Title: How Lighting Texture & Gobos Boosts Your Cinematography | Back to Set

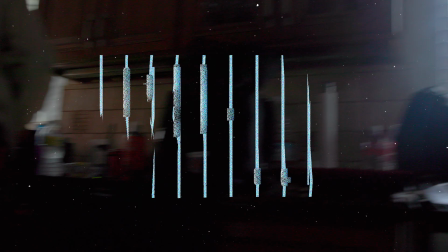And cut. Cut, cut. Awesome, let's be set. Now, of course, not everyone has access to all the gear in the world. Maybe you just have one light, maybe you're just rocking one 300D or even a 120D.
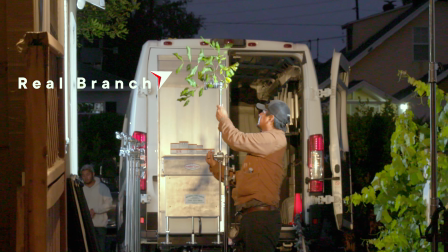Right now, we got a Branch-a-Loris, an actual real branch that's hanging up on a C-stand, and we're just shooting that light through, and we're going to see what it looks like compared to the actual gobo.
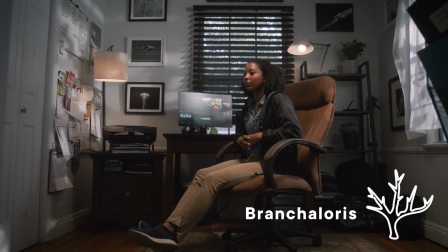Dude, the Branch-a-Loris actually looks really good. I think it looks good. I think the Branch-a-Loris, it's natural, so it actually looks the most natural.
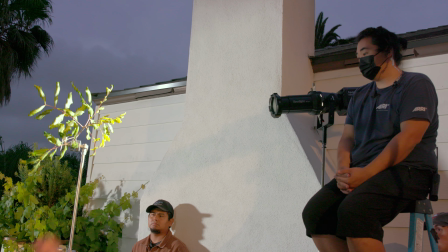So, yeah, it even looks better than the Kukuloris sometimes. You want to shoot it? Let's shoot it.
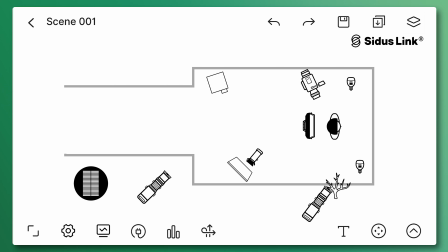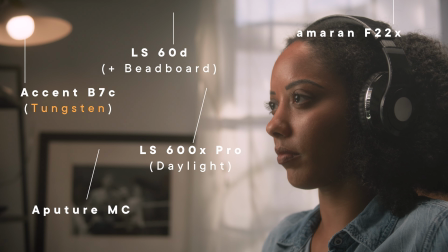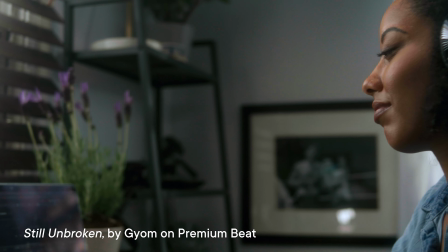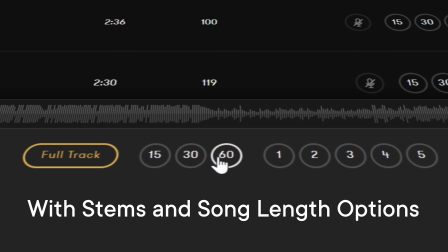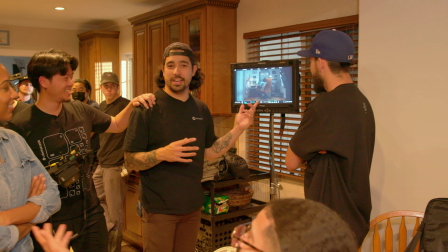Looking good! Dude, that looks pretty good. Great job, guys. That's a wrap. Let's do it! All right. That was cool. I thought that turned out really cool. I like the way it looked. What do you think? Yeah, such a simple scene, yet there was so much mastery behind it because we added these techniques.
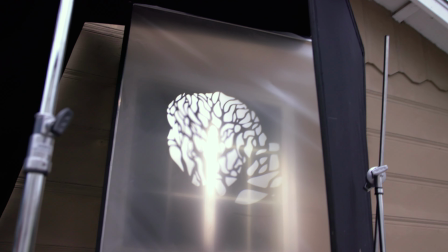We played around with all these options and hopefully you got a lot out of just seeing exactly like, oh, what one pattern does and what another pattern does. Even something as simple as a tree branch, you know, hopefully it motivates you to put this into your arsenal and just get really creative from there.
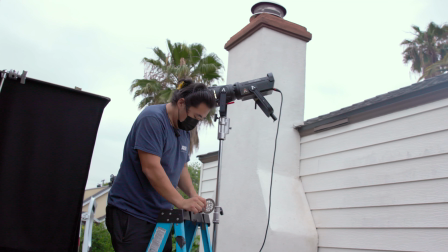Absolutely. Sometimes it's just simple. We want to teach simple stuff and we had a simple scene and I thought it looked great. Exactly. We got one more thing to go, right? Yes, we got our comment question as always and don't forget to put your comment questions down below, anything filmmaking related. But from Swiss Color, one thing I always wonder when looking at your tutorials, what color temperature is the camera set to?
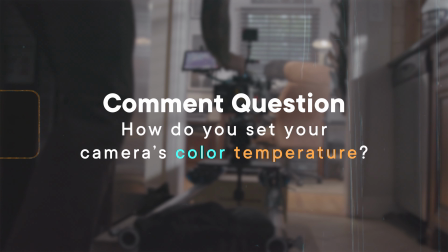You use a 5600 Kelvin light source as well as 3200 Kelvin, so how do you decide what you set the camera to in order to get the right look? So that is a great question. Thank you guys for asking. I don't think there's a right answer, right? With filmmaking, it's so open-ended.
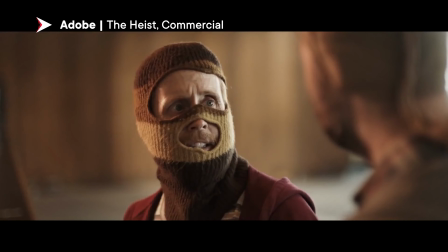It depends. If you want a warm kind of look, raise your Kelvin higher.
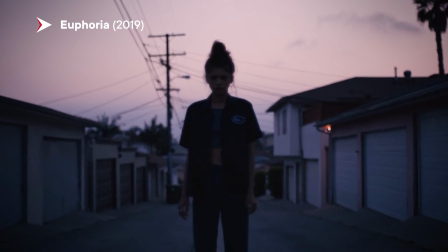If you want the look to be cooler and you're looking on the monitors, there's a lot of warmth in here. I want to cool it off a little bit.
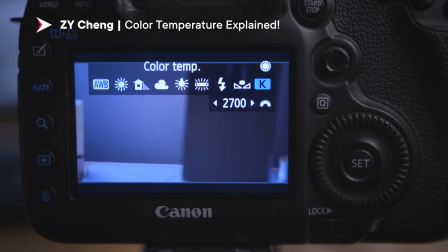Bring it down lower. There's no right answer. I'm a rule breaker.
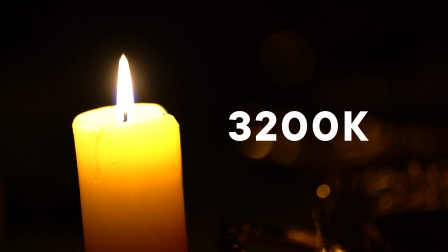The way I look at it is like, you start off with, yes, 3200 Kelvin, 5600 Kelvin, depending on the lights that you have in your arsenal.
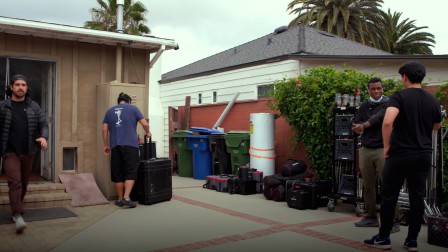You know, you may be working with more tungsten heads than LED heads, but it's all about kind of working with the lighting that you have available to you and the
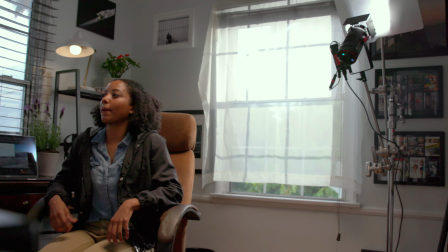color temperatures that they have because you want to achieve the best skin tones possible.
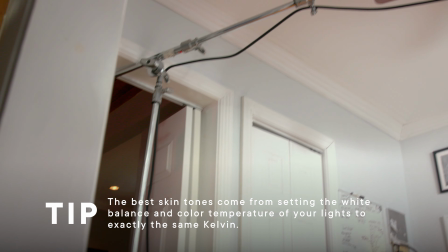And the way that you do that is when you set your lights to complete white and then it's a marriage of like both your white balance in camera and white balance of your lights.
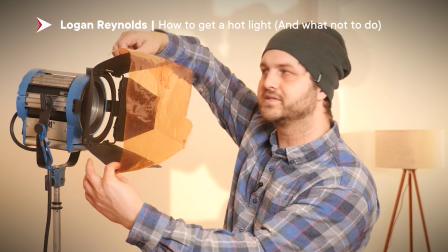So that's a great starting point. Obviously from there, you know, you can do anything from gelling them Like blue or orange to get any sort of color or a tone that you want. I totally agree. Let's get out of here I'm tired, but before we go, please subscribe. Here's our social links down below Subscribe comment. Tell us what you think. How would you guys use gobos? I'm tired. Let's get out of here. Yep. All right. Absolutely. See you guys. See you guys. Peace
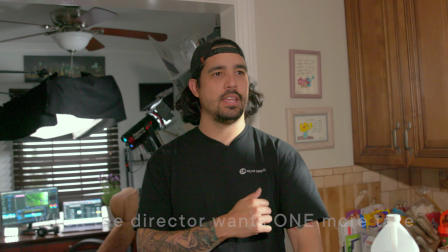I'm back on my grind again Now let's let's alter that just a tiny bit I can do it.
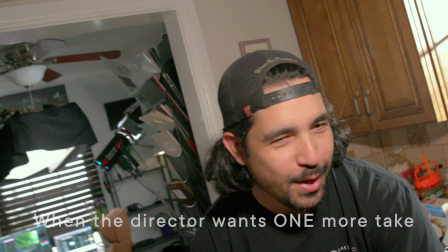That was good.